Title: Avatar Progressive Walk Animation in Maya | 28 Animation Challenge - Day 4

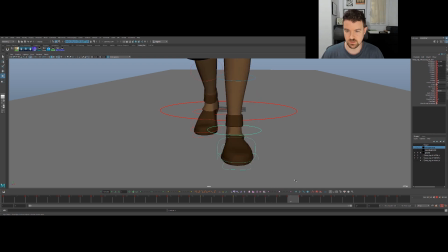[61:47]
with an arc, right? So we can have rotation there. And then as you come down, you can let the foot kind of go back this way, or you could have the foot,
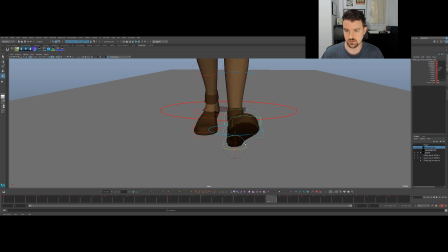[62:02]
you know, kind of land and kind of stay over here. And maybe this is a little bit less. So the whole time that foot falls, there's a bit of an arc to it as it comes down, right? And then of course you'd want to go in here and
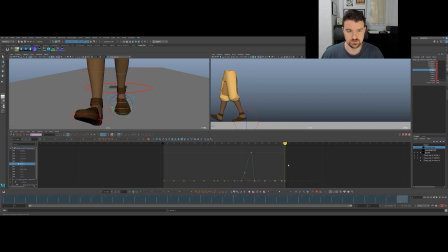[62:18]
go to your graph editor and then just make sure that for the frames that it's still on the ground that you kind of keep it at that position.
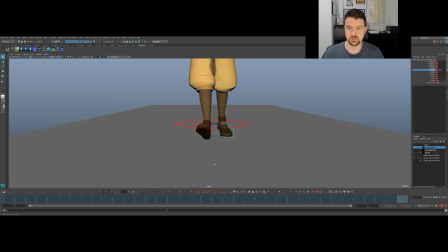[62:26]
And that's going to give these feet a little bit more of an organic feel. You might decide that at a certain point it's like the feet are too far out, but you know, you can play around with that. You can also turn the feet in, you know, go pigeon-toed. We can play around with that stuff.
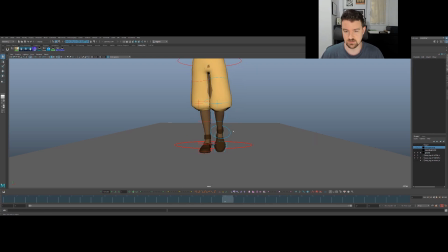[62:45]
But all that starts to make the feet more dynamic, just feel more natural, just a little bit, right? So pretty easy there.
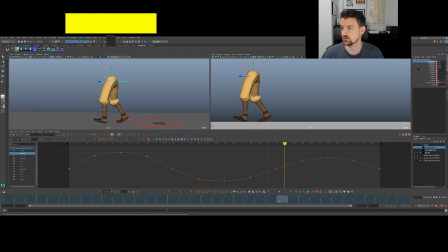[62:58]
The other thing that I'd want to play around with is offsetting. So, you know, right now we have some decent overlap. When the character reaches the extreme down, that's also when we have the extreme rotate down for the cog.
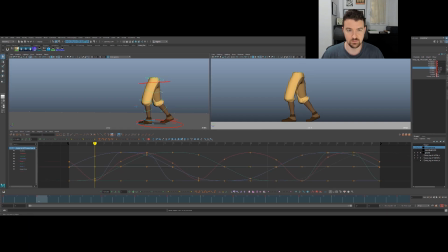[63:13]
And then for the hip, that's when that goes up the most. But that's happening on the exact same frame. And what we know about overlap is nothing happens at the same exact time. So it gets a little bit nicer with these rotations if we offset it by just a frame,
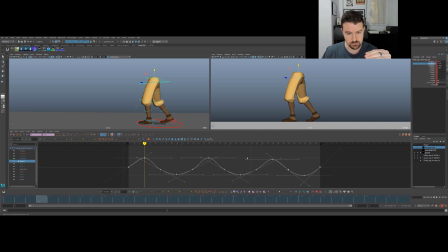[63:32]
so that it translates down, hits the extreme, and then a frame later, the rotation hits the extreme. Just makes it a little bit more of a smoother move for us there. So you can do that just by turning on the cycle there with those buttons in the graph editor and then just sliding that one frame later.
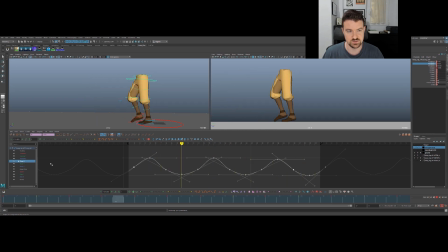[63:53]
Okay, and you should see a bit nicer drag on that controller and then a bit better feel in the body of the character. You can do the same thing with all of the rotations.
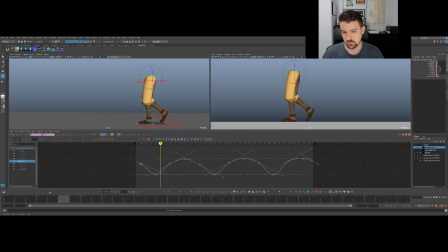[64:08]
I don't think you need to see me do that for all of them, because it's really the same deal. The one that's maybe questionable is the twist, because you kind of need that for the way it is with the contact foot.
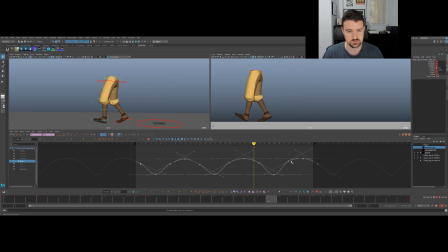[64:24]
So if you do add that offset, just make sure you don't lose the straight leg and the contact, that it doesn't screw things up too much there in the walk. But But yeah, that's nice polish addition just to add a bit smoother movement.
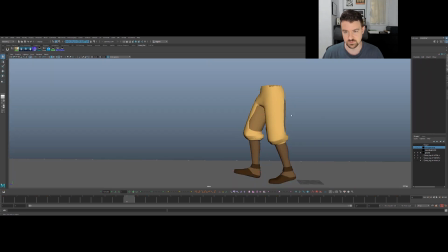[64:37]
And I think overall you'll see the walk looks better.
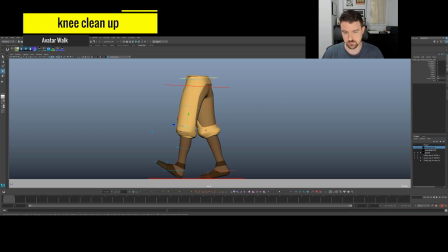[64:40]
Last polish thing for us is just those knees, and this rig has a controller right there on the knee, which is handy.
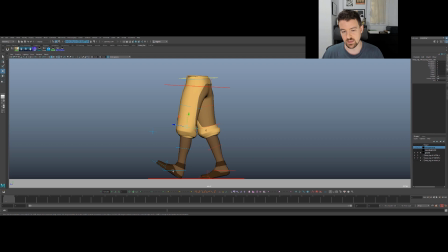[64:48]
Other rigs may not. They might have a knee slide on the foot controller or something like that. Some kind of stretch way to handle that knee. You can still put a locator in that position on the leg and then just track it, like I'm going to do here.
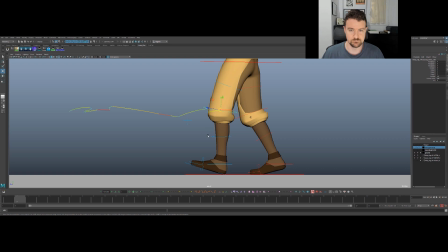[65:07]
And here you can see, the reason for our knee
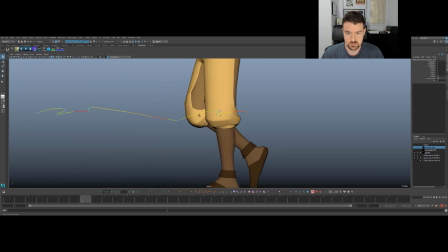[65:17]
wobbles and pops is this section here. There's a really big spacing jump between these frames, and then here it stops almost to nothing and then shoots backwards and kind of has a clunky arc, right?
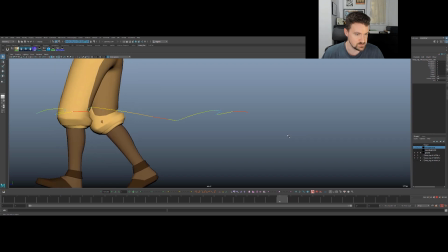[65:33]
And then same deal here, clunky arc there as that foot comes into landing, big spacing jump, and then it comes backwards. I think in general it feels nice to have the knee go forward whenever you can. Yeah, I mean, you can get away with it going backwards.
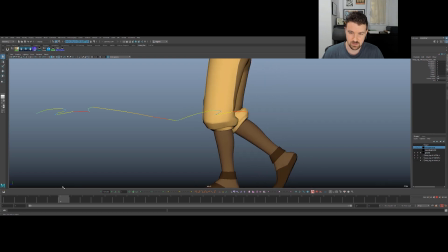[65:48]
I just think it tends to look just a little bit better if it's always going forwards.
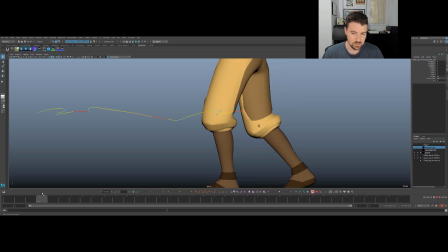[65:54]
And anyway, the most important thing is just to have the spacing and the arcs as nice as smooth as you can, and then that knee is not going to pop so much. So this is always something you have to fight in 3D because we're really limited in proportions. Whoops, make sure I key this first.
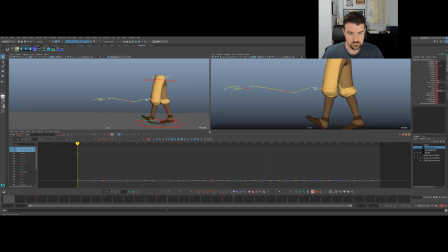[66:14]
Now I'm gonna copy all the keyframes from the main foot control to the knee first.
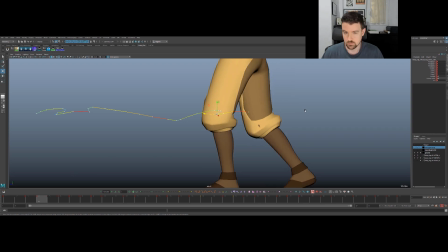[66:25]
And here we go. So I will be keying this so that it's not jumping and spacing so much.
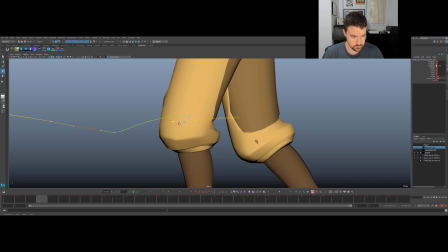[66:38]
That's my plan anyway. I'm going to try to maintain the leg shape as much as I can because we want to still have, bends and stuff and straights, squash and stretch in that leg. Here I'm going to try to have the leg forward though.
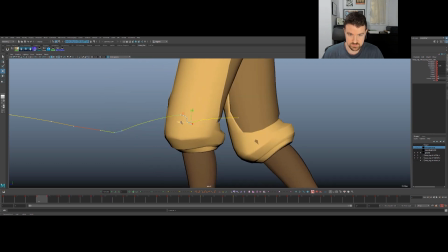[67:00]
So some delicate frame by framing, and this all gets messed up. If you change the foot, it's going to move the knee. If you change the hip, it's going to move the knee. So if you did this work first, you'd have to come back and redo this every time.
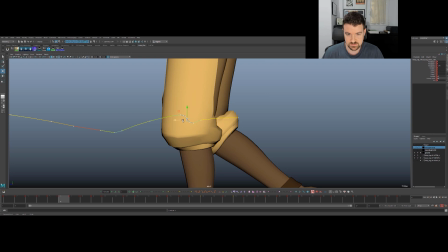[67:16]
It gets kind of exhausting. So workflow wise, that's why you save these little details for the end. And since there was a big spacing jump in the beginning, I'm just cushioning back that way.
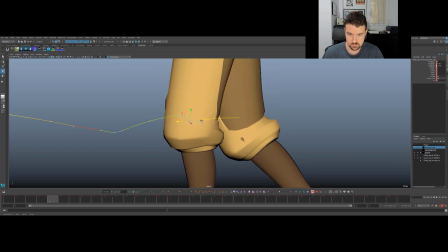[67:32]
And then I think that helps solve our other problem of making sure the knee is coming forward here, because of space to go somewhere to come forward without it going very far.
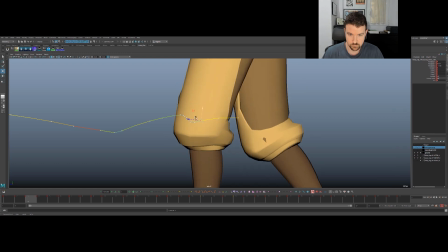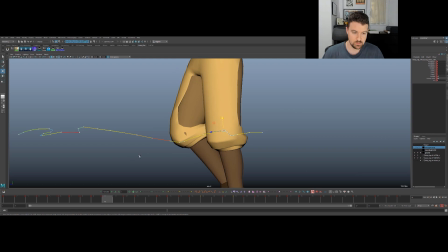[67:56]
Okay, so that's probably going to look better. I'm just kind of scrub it here. Yeah, it doesn't seem very distracting for us. We do feel it hit that kind of uptick there.
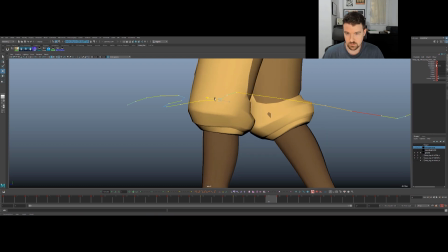[68:16]
And here, we could do this, but then we're losing that straight leg. So I think if I come back, maybe we'll just kind of fall into this.
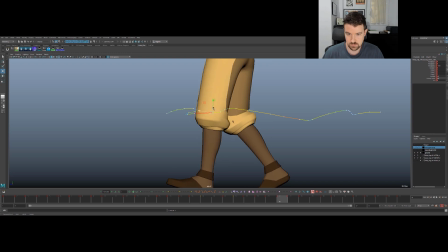[68:31]
That would fix that enough. And then here, I'm going to try to favor back towards that straight leg. It'd be nice to have that for a couple frames away, so we can properly read a straight.
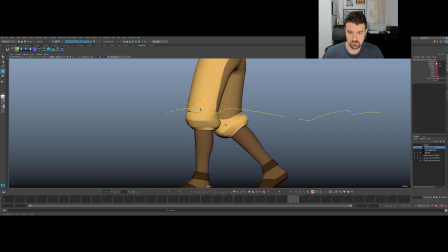[68:49]
And then same deal. I'm going to pull this back, In general, I feel like our knee was very far forward for our down poses as it is. So this kind of helps with that.
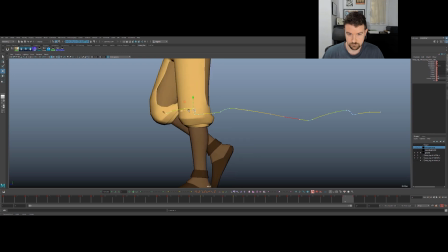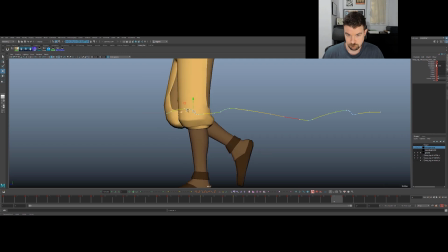Okay.